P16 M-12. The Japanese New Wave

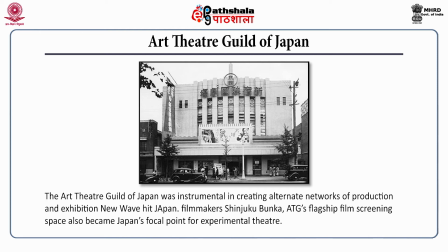12:19 E.T.G. thus became the epicenter of the independent arts movement in Japan where film screenings and theatre performances, concerts and recitals, happenings by Fluxus and dance performances by Tatsuki Hikajata, the founder of Bhutto Dance,
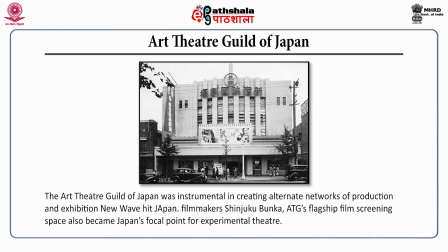12:36 took place. Even the foyer was used to display Japan's international art of that period, thereby placing each art form in dialogue with the other.
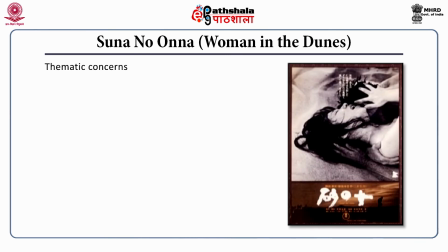12:47 Hiroshi Tashigahara's Women in the Dunes, 1964 Based on Kobo Abe's best-selling novel published in 1962,
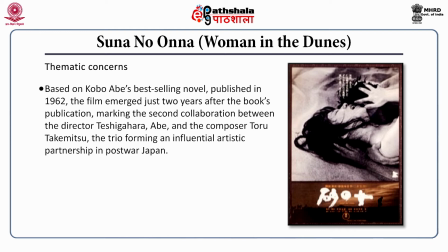12:56 the film emerged just two years after the book's publication marking the second collaboration between the director Teshigahara, Abe as the scriptwriter and the composer Tore Takemitsu, the trio forming an influential artistic partnership in post-war Japan.
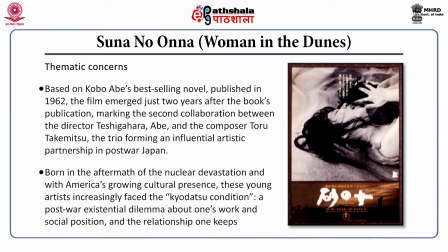13:14 Born in the aftermath of the nuclear devastation and with America's growing cultural presence, these young artists increasingly faced what is called the Kyodatsu condition, a post-war existential dilemma about one's work and social position and the relationship one keeps.
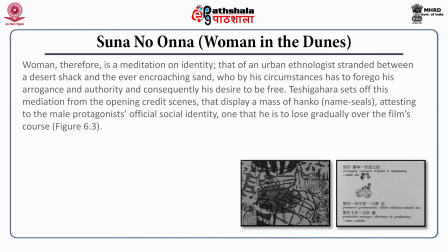13:33 Woman in the dunes, and herefore woman, therefore is a mediation on identity, that of an urban ethnologist stranded between a desert shack and an ever-encroaching sand, and who, by circumstances, has to forego his arrogance,
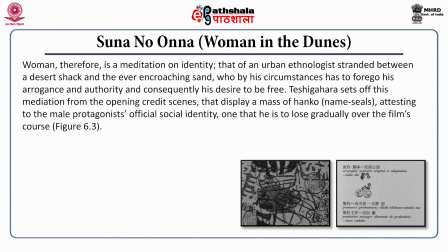13:52 his authority, and consequently his desire to be free. Teshingahara sets off this mediation from the opening credit scenes that display a mass of hanko name seals
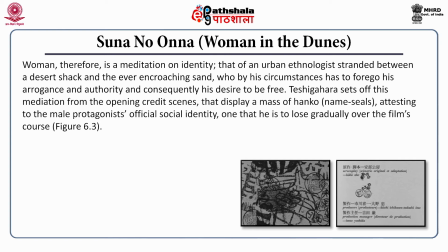14:05 attesting to the male protagonist's official social identity and one that he is to lose gradually in the film's course. We see in figure 6.3 on the left the credits begin with the close-up of the
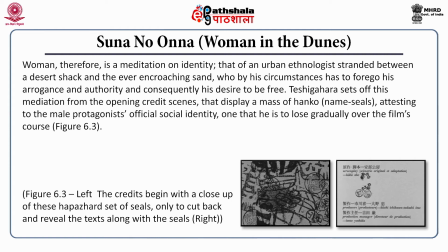14:20 haphazard set of seals only to cut back and reveal the texts along with the name of the seals, as we see on the right. Though, moving away from the contours of strict, action-oriented narrative filmmaking,
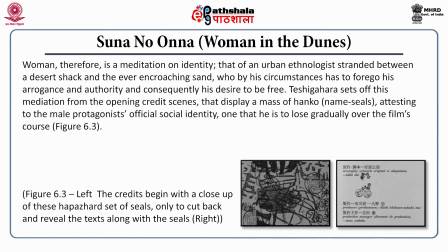14:36 Tesshigahara does not indulge in the exuberant experimentation that was sweeping the new wave around the same time, i.e. the use of handheld camera, abrupt editing, non-diegetic sound, etc.
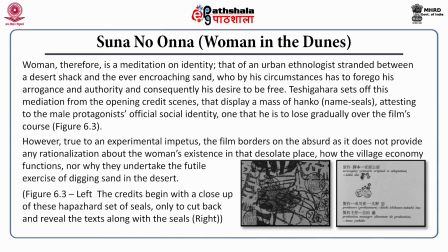14:50 However, true to an experimental impetus, the film borders on the absurd as it does not provide any rationalization about the woman's existence in the desolate place,
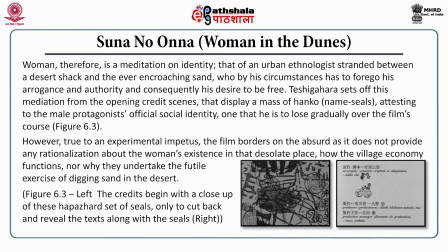15:03 how the village economy functions, nor why they undertake the futile exercise of digging sand in the desert. With cinematographer Segawa, Teshigahara's minute detailing of sand and skin, the film captures every pebble and grain,
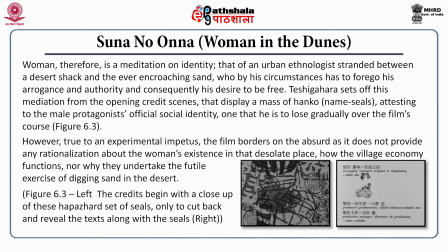15:22 displaying a profound reading of surfaces and material life as it is amplified by the close-ups that dot the screen. The opening shot itself indulges in the microscopic scrutiny of one grain of sand in a trillion,
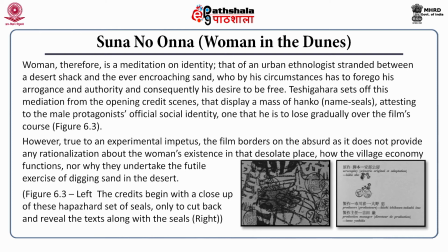15:39 now rendered uncanny as a white shining spot surrounded by a blob.
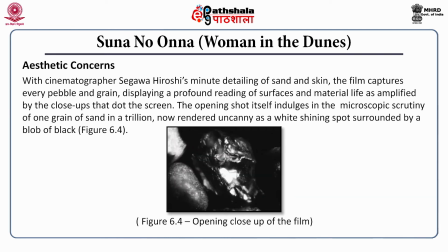15:45 With cinematographer Hiroshi Segawa's minute detailing of sand and skin, the film captures every pebble and grain, displaying a profound reading of surfaces and material life as amplified by the close-ups that dot the screen.
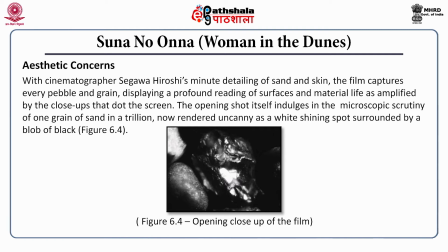16:02 The opening shot itself indulges in the microscopic scrutiny of one grain of sand in a trillion, now rendered uncanny as a white shining spot surrounded by a blob of black, a thing we see in figure 6.4.